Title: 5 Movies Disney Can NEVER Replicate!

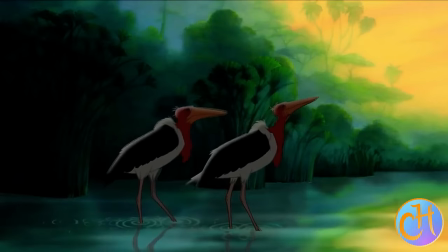[19:36]
It holds up fairly well, but as a lot of people point out, these animals just don't seem to have the expressions, the charisma,
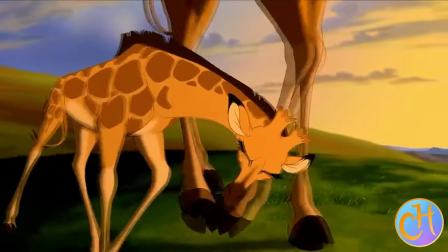[19:44]
the movements that we expect for the Lion King. and as such it just feels flat and this is
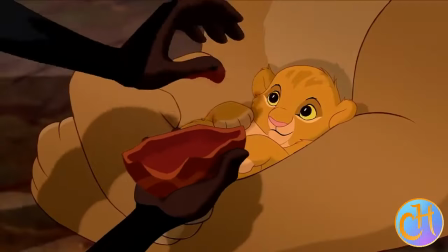[19:50]
because Disney refuses to do 2D animation unless they absolutely absolutely have
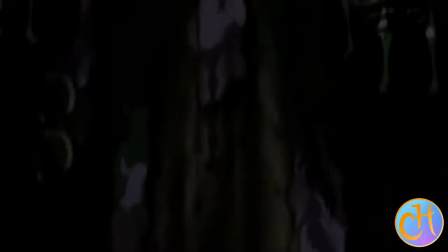[19:56]
to and even then they are lazy with it because they've gotten rid of so many of their best animators that all
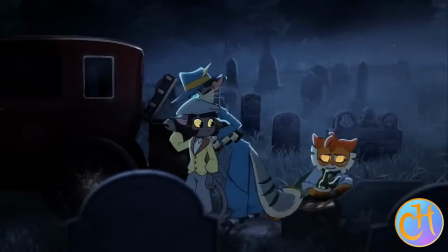[20:03]
of the good 2D animators are now off doing stuff like lackadaisy making good cartoon cats.
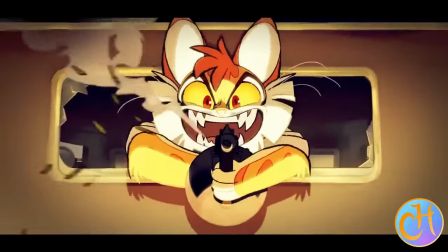[20:10]
Now let's talk about Atlantis.
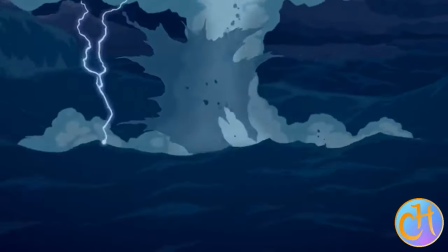[20:13]
This might seem like a bit of an interesting one to most people because Atlantis definitely isn't the best well-known or best well-received of all the Disney movies.
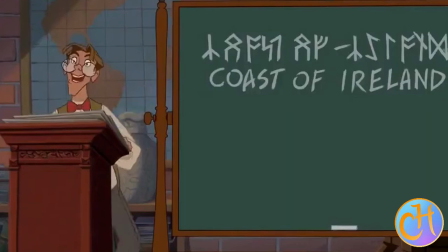[20:22]
In fact, it's a movie that lost Disney money.
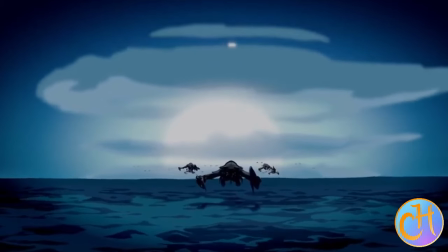[20:25]
So as such, well, this is more of a cult classic yet is a perfect example of a fantastic opening.
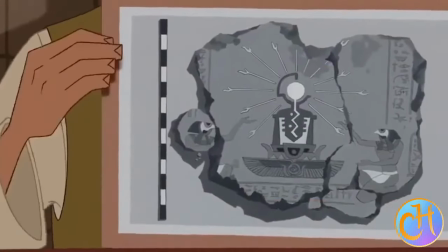[20:33]
And again, an opening much like with Aladdin that comes in several acts.
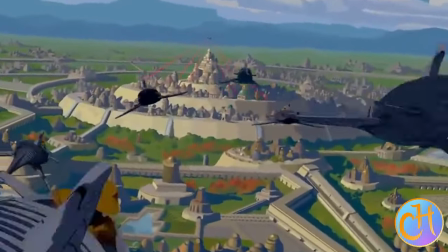[20:38]
So you have the opening of Atlantis being destroyed,
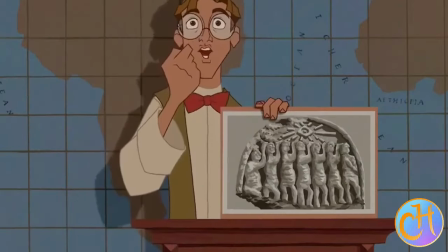[20:44]
completely wiped out in a day and a night as we get from the quote that we get from Plato's quotes.
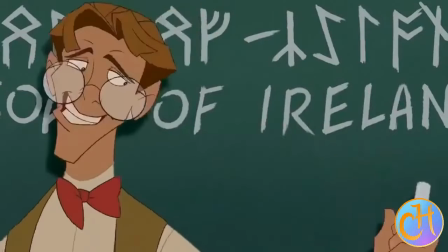[20:50]
Whoa, we get to see all of that destruction there on screen. We as the audience are immediately informed of this amazing,
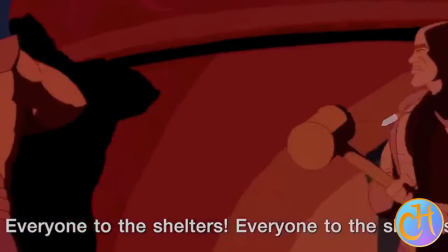[20:58]
incredible lost empire that had such amazing technology and magic.
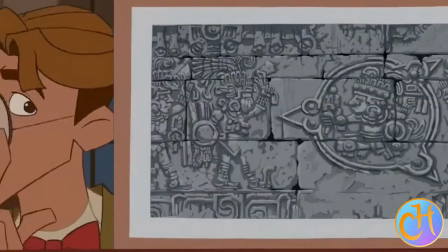[21:03]
It was thriving, it was huge,
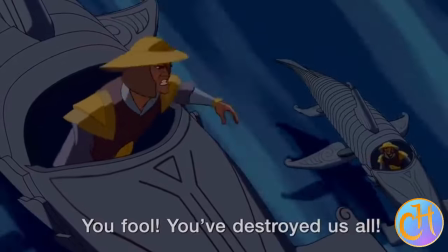[21:05]
and it was gone in an instant. it's a horrible story and we're left with a mystery about why why did this happen
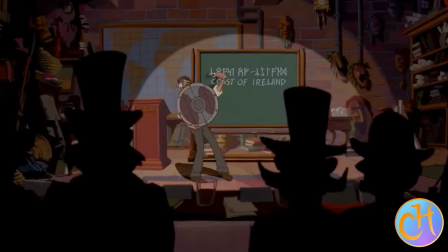[21:14]
this then bleeds into our introduction to milo who seems like a very well
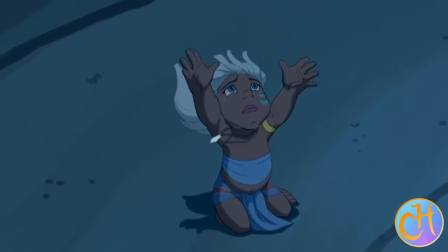[21:19]
accredited young man historian who is telling people we assume them to
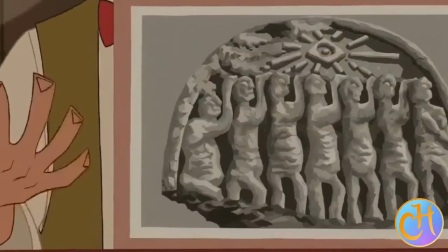[21:25]
be real people until we realize oh they're all just mannequins and stuff slapped together to look like actual
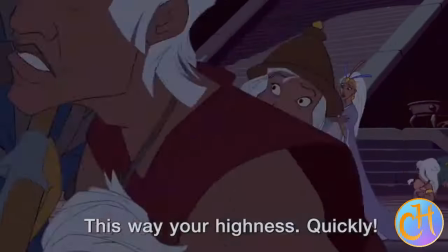[21:30]
people where he then fills us in on what's happened since Atlantis was destroyed,
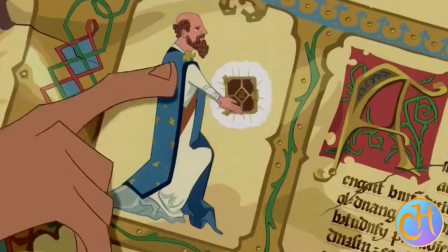[21:35]
and the great search to rediscover Atlantis, and his theory about what could be found in the ruins of Atlantis,
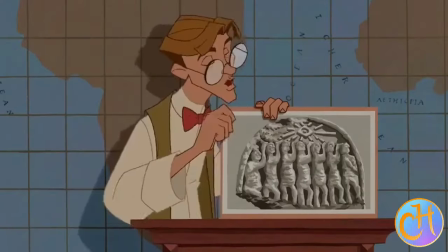[21:44]
a great power source that could bring humanity to a new age.
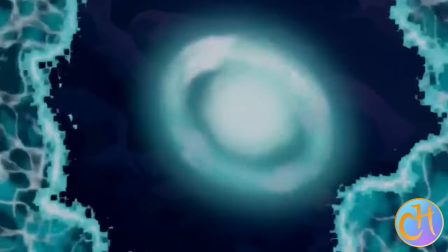[21:51]
And then this ends with the very rude awakening of the museum directors rejecting
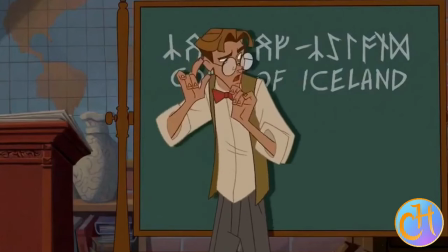[21:57]
Milo's proposal for a grant so he can go on an adventure to try to find the Shepard's Journal,
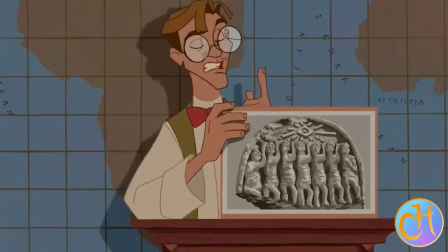[22:02]
which will then help him to find Atlantis, and his dreams are crushed, and the rest of the story moves on.
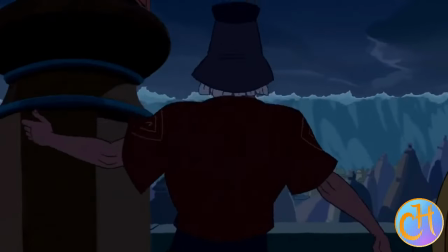[22:09]
This two-act opening lets us know, again, about the stakes. Death is a very real thing throughout Atlantis.
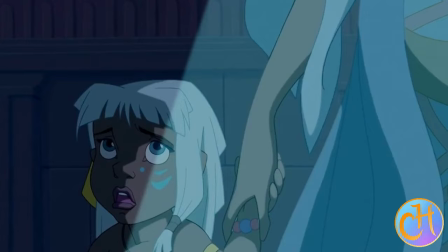[22:16]
We are talking about the destruction of civilizations should anything go wrong,
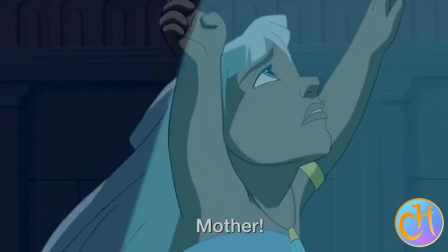[22:21]
and that is fulfilled throughout the show, throughout the movie, I should say.
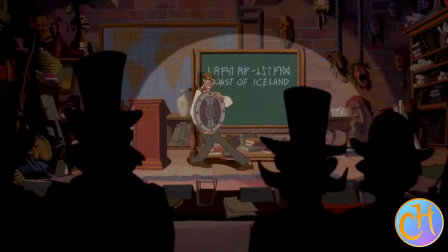[22:26]
And also we are introduced to the comedy and the action that is Milo.
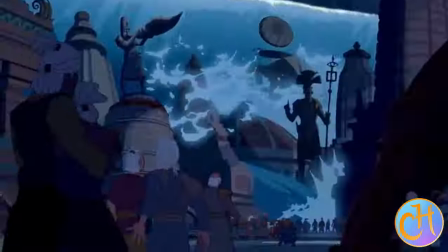[22:32]
We are given our main character through whom we get to see the rest of the story.
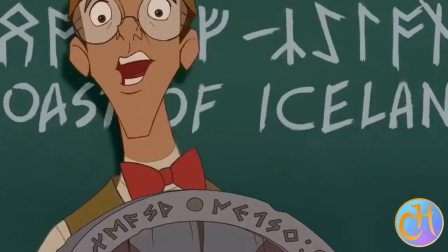[22:36]
We get to experience the thrill, the wonder, the discovery of everything that happens afterwards through his eyes.
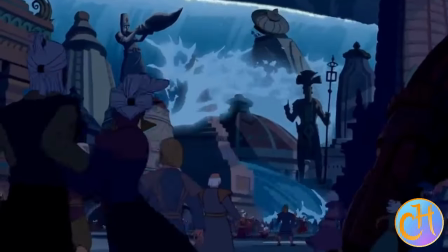[22:44]
This is a very powerful, very good character introduction. Now, the reason why Disney will never ever do this again
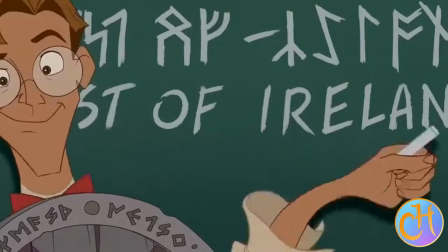[22:53]
is because atlantis lost money and when disney loses money on something
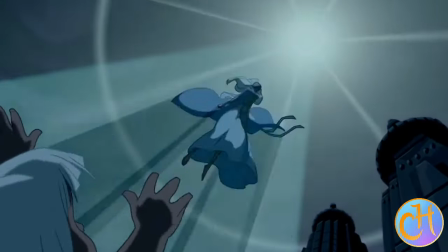[22:58]
unless it's star wars or marvel they feel like they should never
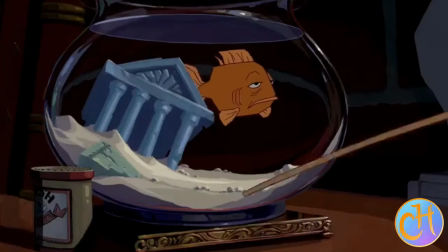[23:03]
touch it again but if it's star wars or marvel yeah sure we lost hundreds of millions of dollars let's
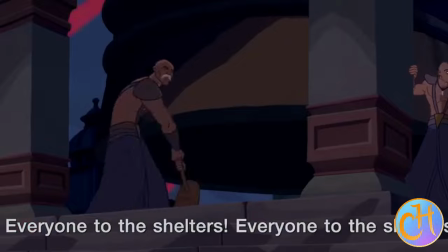[23:07]
do that again modern disney makes absolutely no sense to me but another reason why disney will never do this kind of opening again
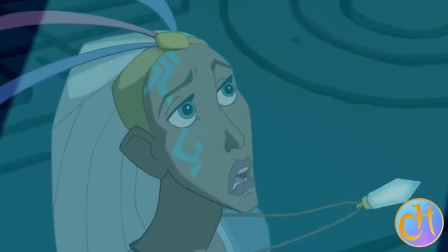[23:16]
is because of the death involved there's actually an alternate opening where vikings using the shepherd's journal are trying to get to Atlantis,
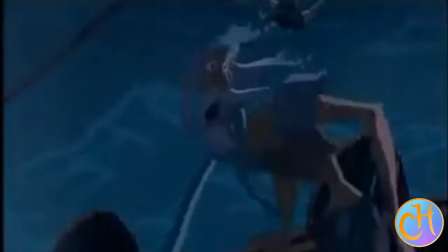[23:25]
and you get this absolutely brutal sequence where we get to watch them all just get torn apart and killed.
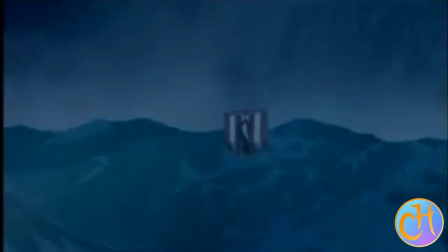[23:31]
Wow. Well, Disney wants to be a family-friendly company. Not really.
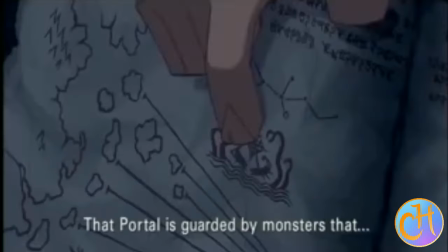[23:36]
They, like, just put on the facade of a family-friendly company.
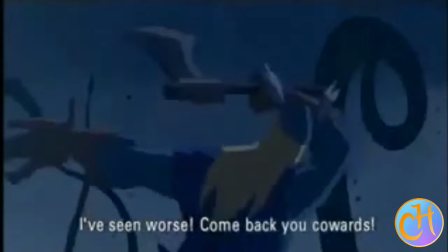[23:39]
So they will never use this family-friendly facade of cartoon movies.